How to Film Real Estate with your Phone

Hey guys, welcome to Agent Development. This week I want to talk about how you can shoot your own high-quality listing videos using a smartphone. Alright, let's go over a few pro tips. Number one, make sure that your phone's camera is set to shoot at 60 frames per second. Most of the latest cell phones are capable of shooting 60 frames per second at a 4k resolution because you're gonna want to slow down the footage by about 50% once you move the footage into your editing software.
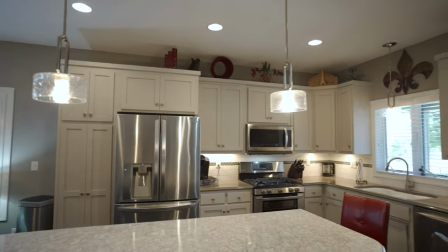31s
That's how videographers are able to get that smooth look that you see in all of the professional listing videos. Second pro tip, you're going to want to make sure that every single light in the home is turned on. If there's a gas fireplace, make sure that's turned on. If there's a TV in the room that's like a main focal point, say it's above a fireplace or it's kind of right in the center of a room, sometimes if I have that and the homeowner has Netflix, I will turn on like a classic movie that everyone has seen. And that typically looks pretty good in the video. And then the last pro tip here is I would plan shooting the video during the same window as the photographer's coming. Now you don't want to obviously get in the photographer's way. However, if you have given your client a photography checklist, a lot of times you can show up during that window, you can stay out of the photographer's way, and the home is ready to be shot and this is a lot more convenient for your client all right let's head out to the property for a quick demonstration i will show you guys how i shoot these videos i have my gimbal it's a dji osmo mobile 3. i have my cell phone it's a iphone 11 pro you do not need the pro version the wide angle lens does help and they do have that on the regular iphone 11 or you can use an android phone most of them also have wide angle lenses so i'm going to go ahead and put this in gimbal squeeze it in there and i press the button twice it will fire up it's now in portrait mode so i gotta go ahead and press the button twice more and there we go now what i like to do is i like to go ahead and use the standard iphone app to film the video that's how i do it i also will put it in a wide angle
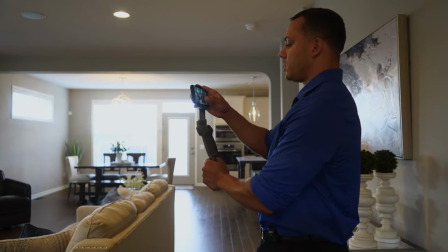136s
mode however I will usually crop in just a little bit because the
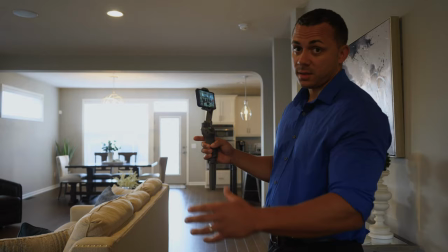141s
standard wide angle is 13 millimeters that's a little bit too wide for my liking and turn this one on notice also now I have every single lighthouse on I also have the
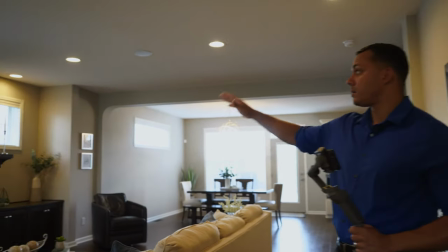153s
fireplace on I also have the television on to
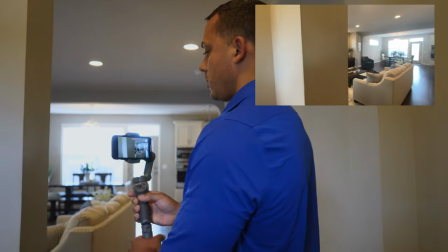159s
a very neutral channel I got HGTV on I kind of want to get behind this wall and I'm just going to do a reveal shot
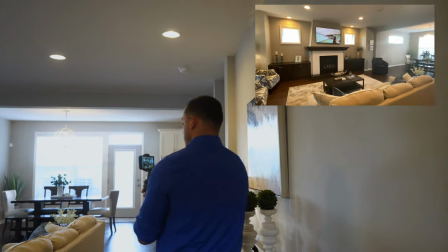168s
of this room and again I'm kind of doing a ninja walk to make sure that the
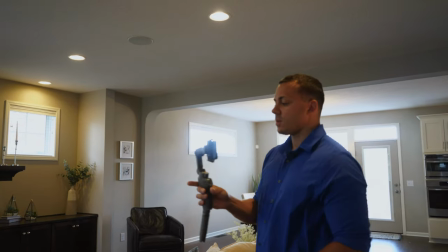179s
make sure that the fireplace tv stays in the center of my frame so that's one gimbal movement that I'll I'll do when
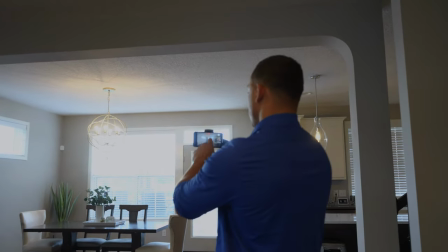187s
I get into rooms like this where there's a lot of natural light one thing I'll do is I'll make sure that I expose for the outside if you don't if you
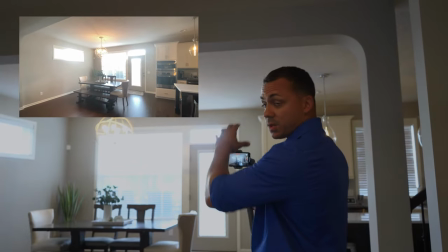195s
try to expose for the inside what happens is the windows look blown out it looks like there's a spaceship landing outside the house so what I'll do is I'll expose for the outside and then you
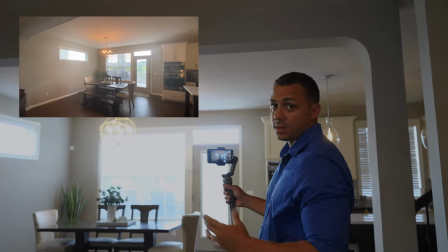203s
can actually tap and hold and it will lock that exposure on an iPhone another
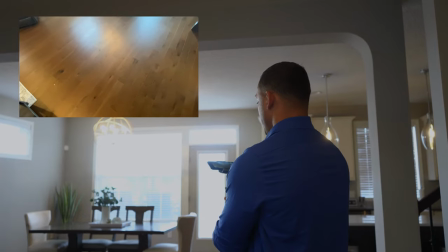211s
gimbal movement I like to do is where you kind of pan up so you walk closer and you pan up
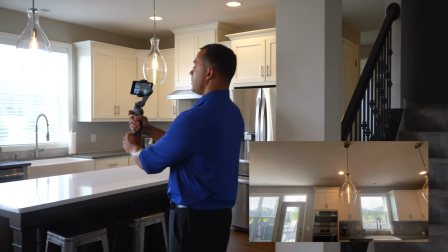219s
you start out kind of looking at the ceiling and then as you're panning you